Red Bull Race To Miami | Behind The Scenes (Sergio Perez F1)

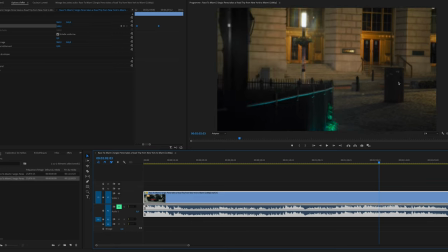As you can see, there is a long focal here, maybe over 100 millimeters and then just after, look at that,
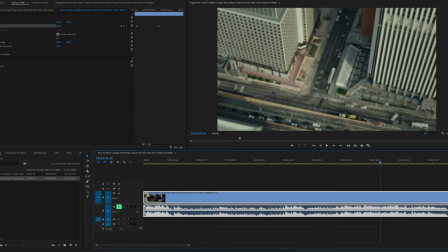boom, very wide, very very wide, big aerial shot and it adds drama in your editing to do this type of cut. a close-up, long focal and then just after, boom, very wide. Footage, POV footage and then ultra slow-mo footage, Komodo, Monstruo. It's quite awesome to match all these types of shots in just one video.
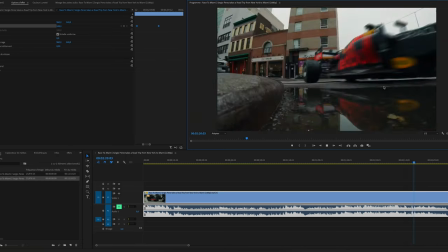There is a lot of happenings, for example, this guy. And then look at that, the water coming by.
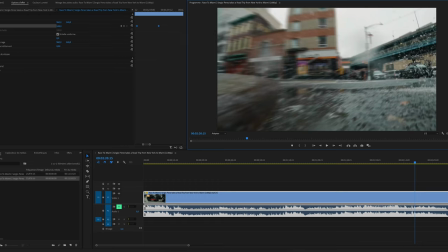And you can see the camera car over there.
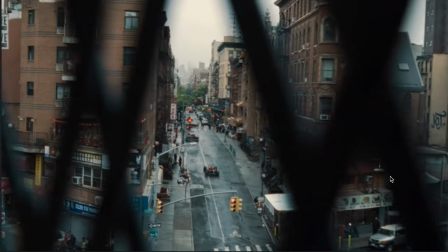I love the color grading as well. Very nice drone. I love that frame, a frame in a frame.
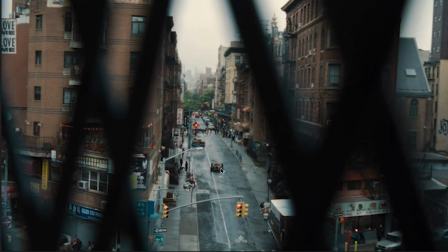I use this technique a lot of my films. For example, on the Alpine Zurich set, I just put a chair with some holes in it.
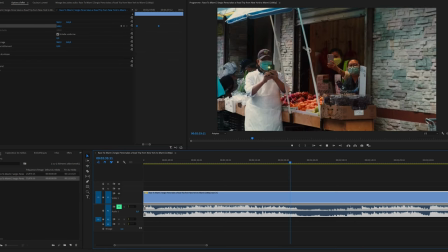B-rolls of birds. I think it's actors just after.
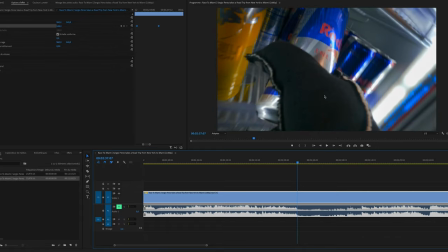For example, this type of shot of wrist POV shot, it's very easy to do,
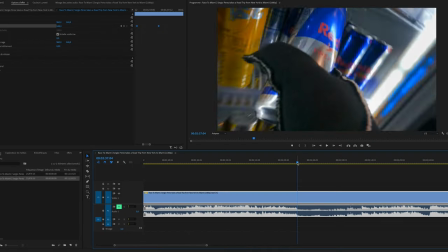that's why I just love this type of video who are matching big budget camera and then just after trash GoPro.
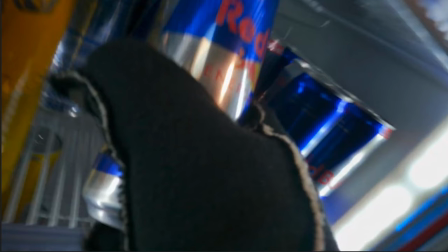And just keep your attention on the waveform,
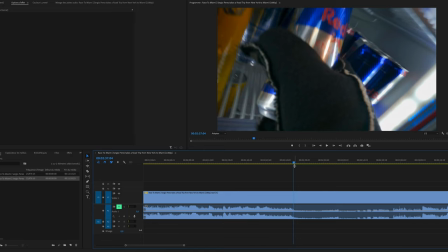so as you can see, there is a lot lot of sound around here,
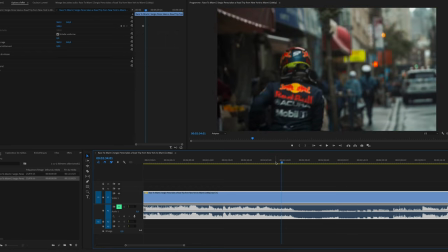ambient of the city, ambient of the shop, speedy things and yeah, the city very loud and then just after,
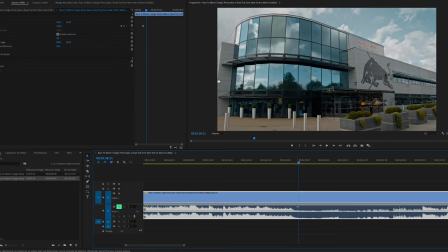you will be at the headquarter with the bus and then boom, wide angle, just show where we are. By the way, there is a Formula 1 here. But yeah, no sound, very quiet and as you can see just after with this one,
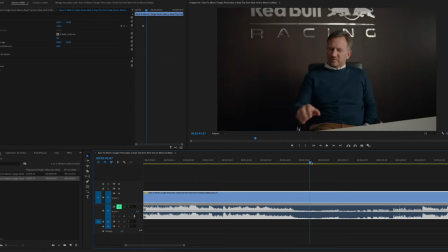this girl is just speaking very loud to the boss to don't disturb it and it's very calm, very quiet. Every time you will see the boss in this video, it's very quiet,
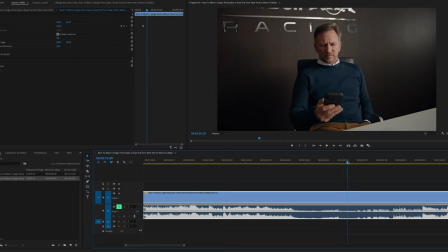static shot, maybe tripods or something like that to just add some respect and mark the contrast between the driver and the boss.
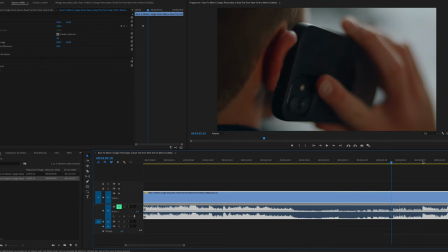For example, just with the waveform, as I can see, the New York City part is coming over there.
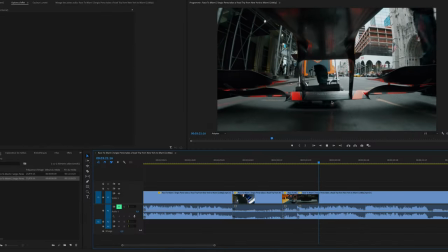This sequence was shot, I think, months ago because I saw YouTube video on it, because there is a lot of guys filming.
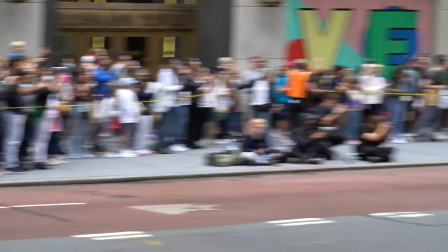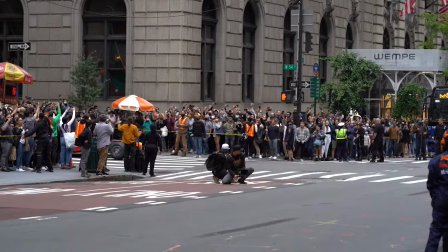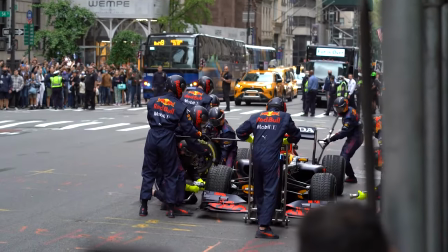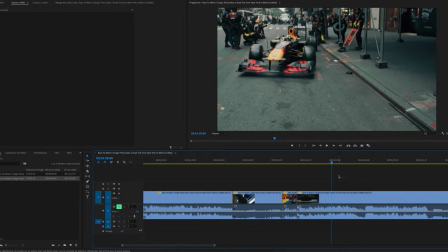A lot of close-ups, you have this little movement of rising,
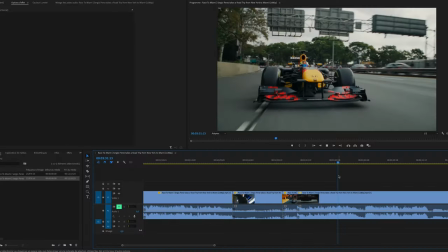and then epic shots. I love car rigging shots.
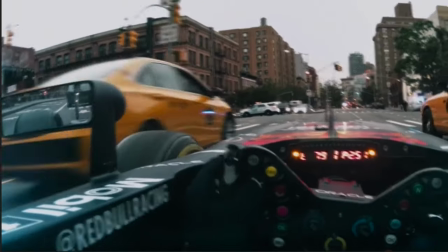And oh yeah, I just bought this one. This one is very tasty.
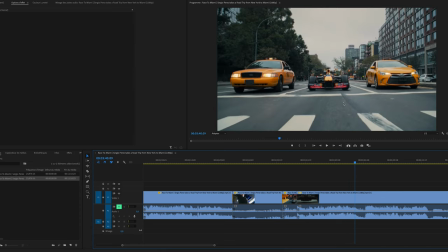This type of shot, obviously, the street was blocked because there is nobody.
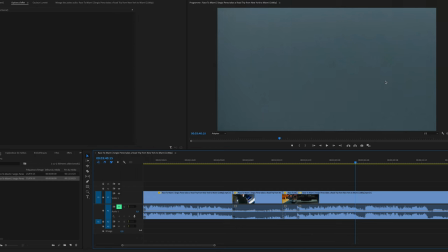There is the two yellow cabs who are actors' vehicles, of course.
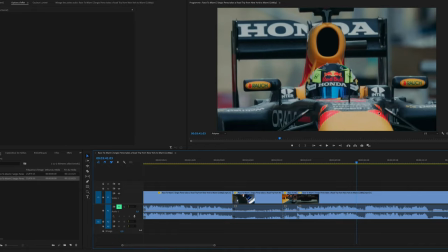This is a big-budget production. And then maybe it's a production car or something like that just passing in front of the camera. It's very interesting, but it works.
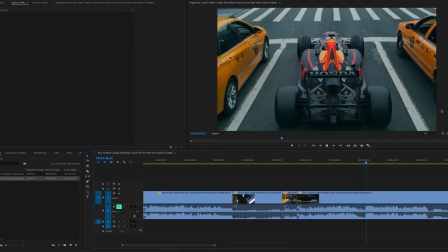So then the cab driver and then boom, crane shot, POV, a classic pan.
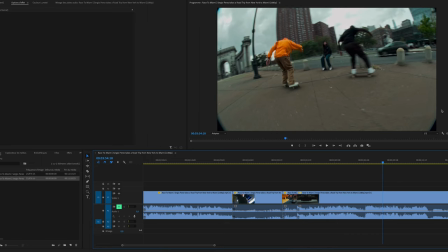And I love this film too because there is a lot of DNA of Red Bull for the culture of
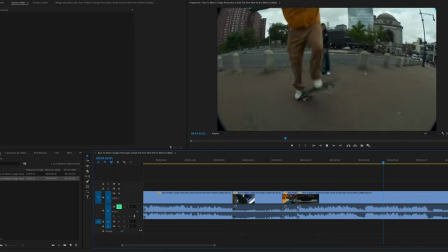skateboarding or action sport with that type of big fish eye with a vignette on it.
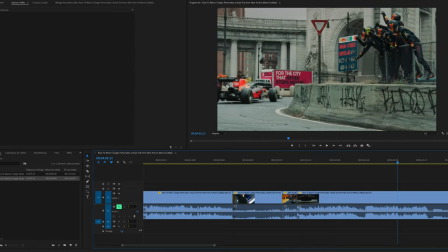I love that. That's the reference to the old school fish islands from skateboarding. I love that. So, there's a lot of different cameras in this film, AFPV, classic drones, camera car, boom, crash zoom.
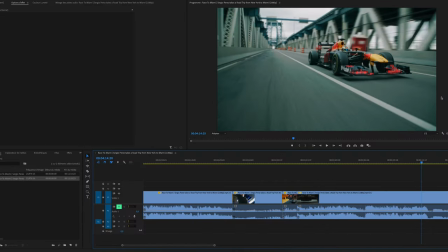This one is in onset. You can do this type of zoom in post.
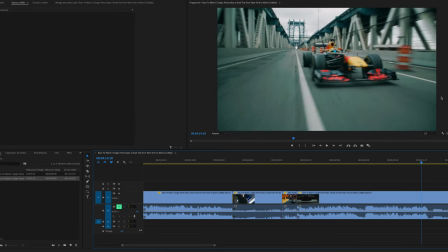It adds so much speed and so much strength.
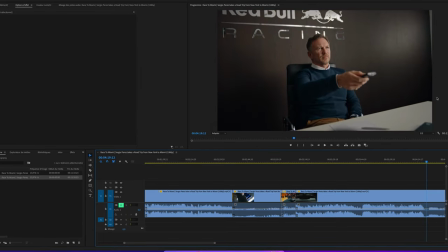And then, boom, waveform, very quiet.
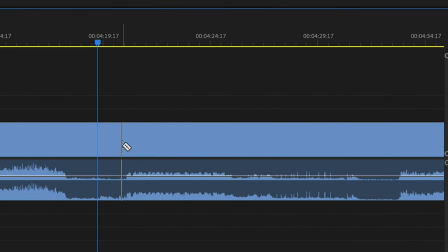The boss is here. And then, big ellipse.
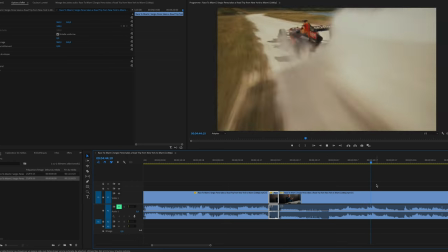So shout out to Johnny FPV who made all the FPV shots.
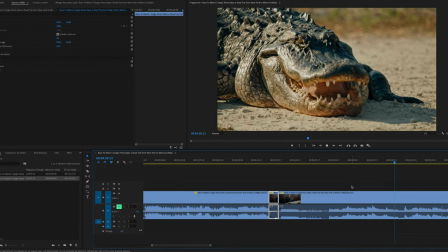For example, just after, you will see this shot. It's very basic.
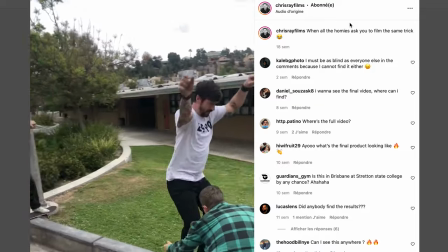You know, just buy a stick on Amazon and a GoPro and you can do that. But my dear the Chris Ray films love to do that type of shot.
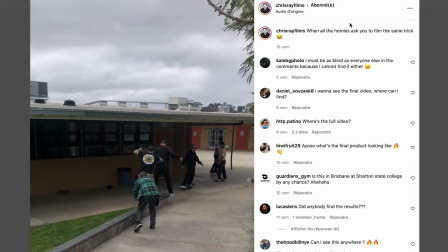Shout out to him. Same axis.
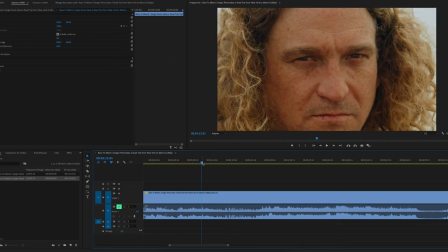That's quite nice.
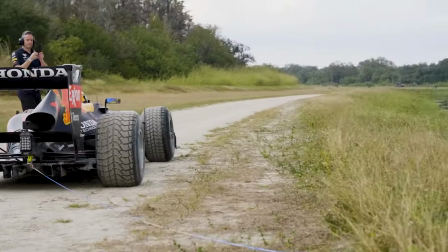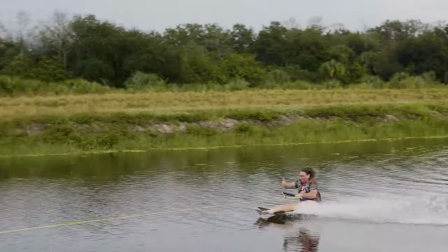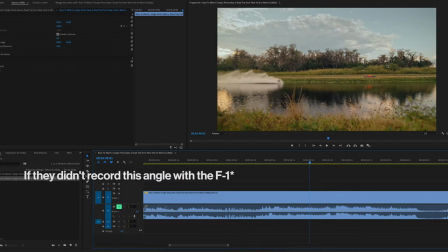This shot is so easy to do because you do one take with a car coming by and then another take with a guy coming by and you just match.
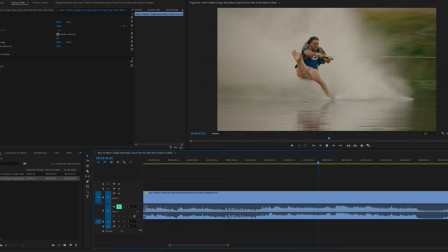Oh wow.
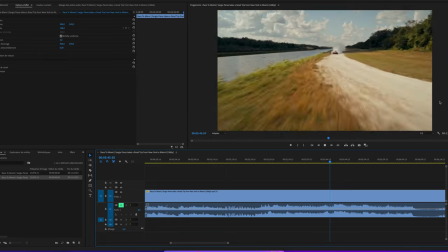And for example, this shot made by Juni FPV, we never see anybody on the water in this shot.
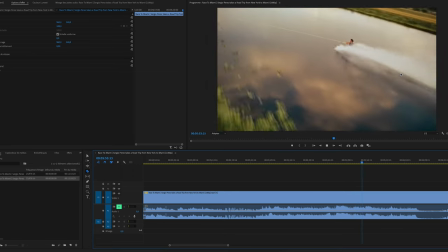Another shot, we can't see the Formula 1.
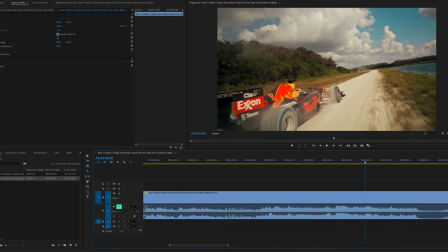Never, never ever. This one too.
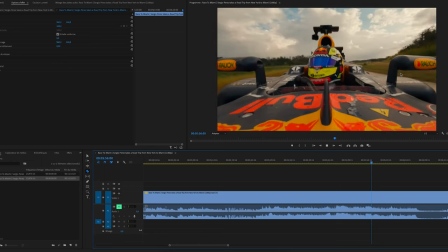We see the Formula 1 but not the athlete.
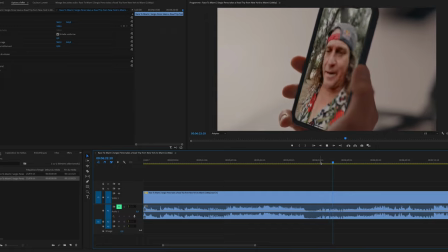POV shot, we can pass a bit because it's a standard champ-contre-champ, we say in French.
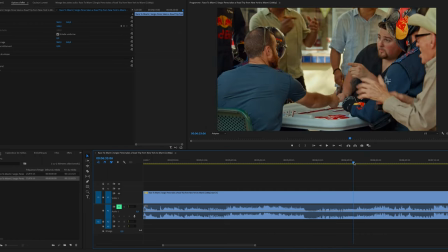Here, Gymkana things,
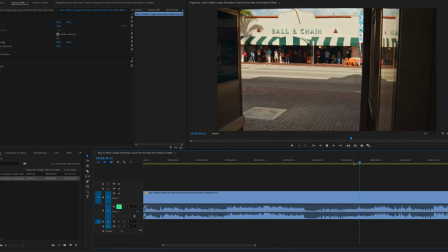people and the car passing by and then a lot of GoPro shots,
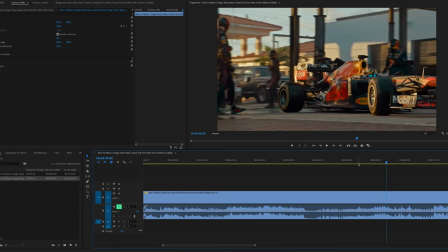GoPro, GoPro, GoPro, fast edit. Because it's not too interesting, this action, B-rolls.
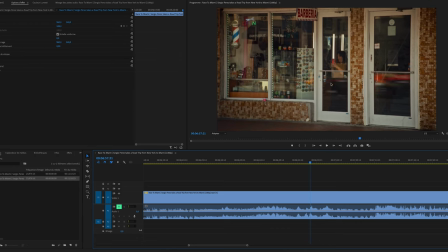Jim Canna Singh, I love to do that type of shot. For example, on the Alpine advert.
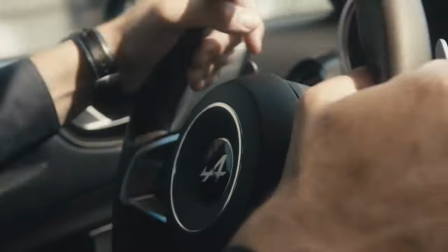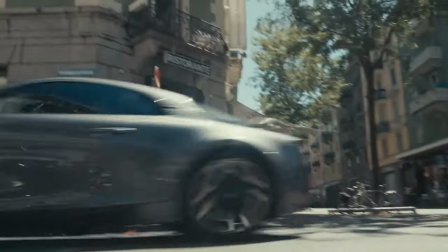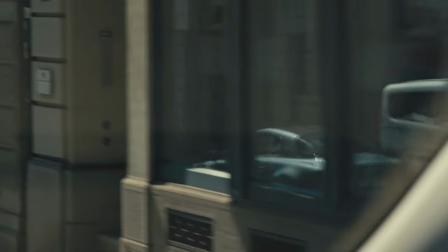The reflection, the mirror in Zurich, because a frame in a frame again, it adds drama, it adds information.
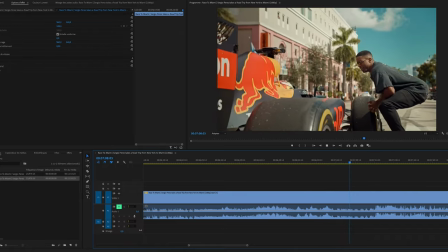And then yeah, we can go over because it's quite basic on the filming part.
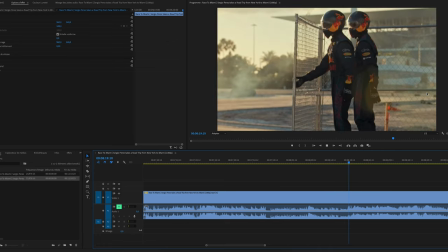I love the lights, the flares on the Miami racetrack part. A frame in a frame again.
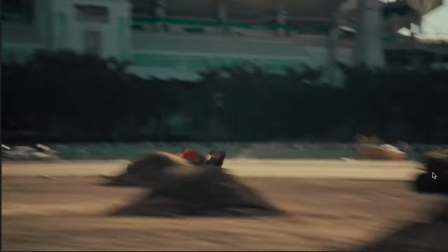And then that's very interesting, this shot and those following are very very interesting because very long lens,
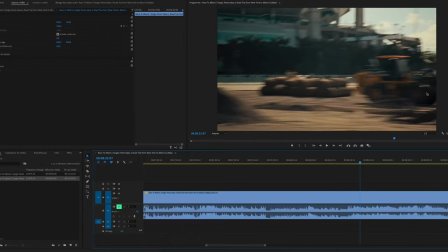the car passing through, objects. We will see that they use a lot this trick.
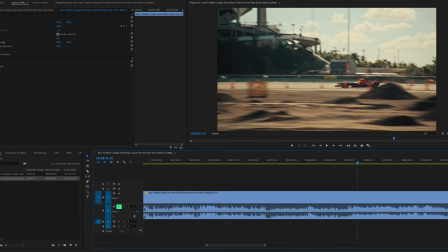For example,
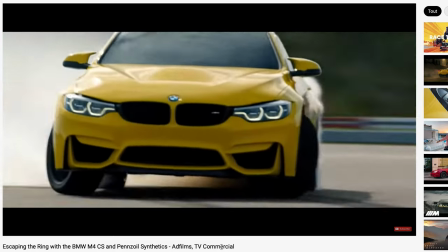in the paint-sol video I love and it's a common trick to just add speed and add drama
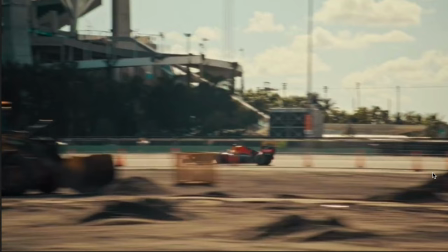to just have objects between your camera and the subjects.
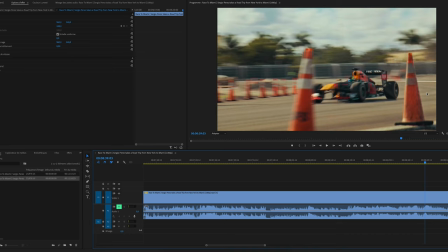Incredible FPV shots. And this one, I love this one.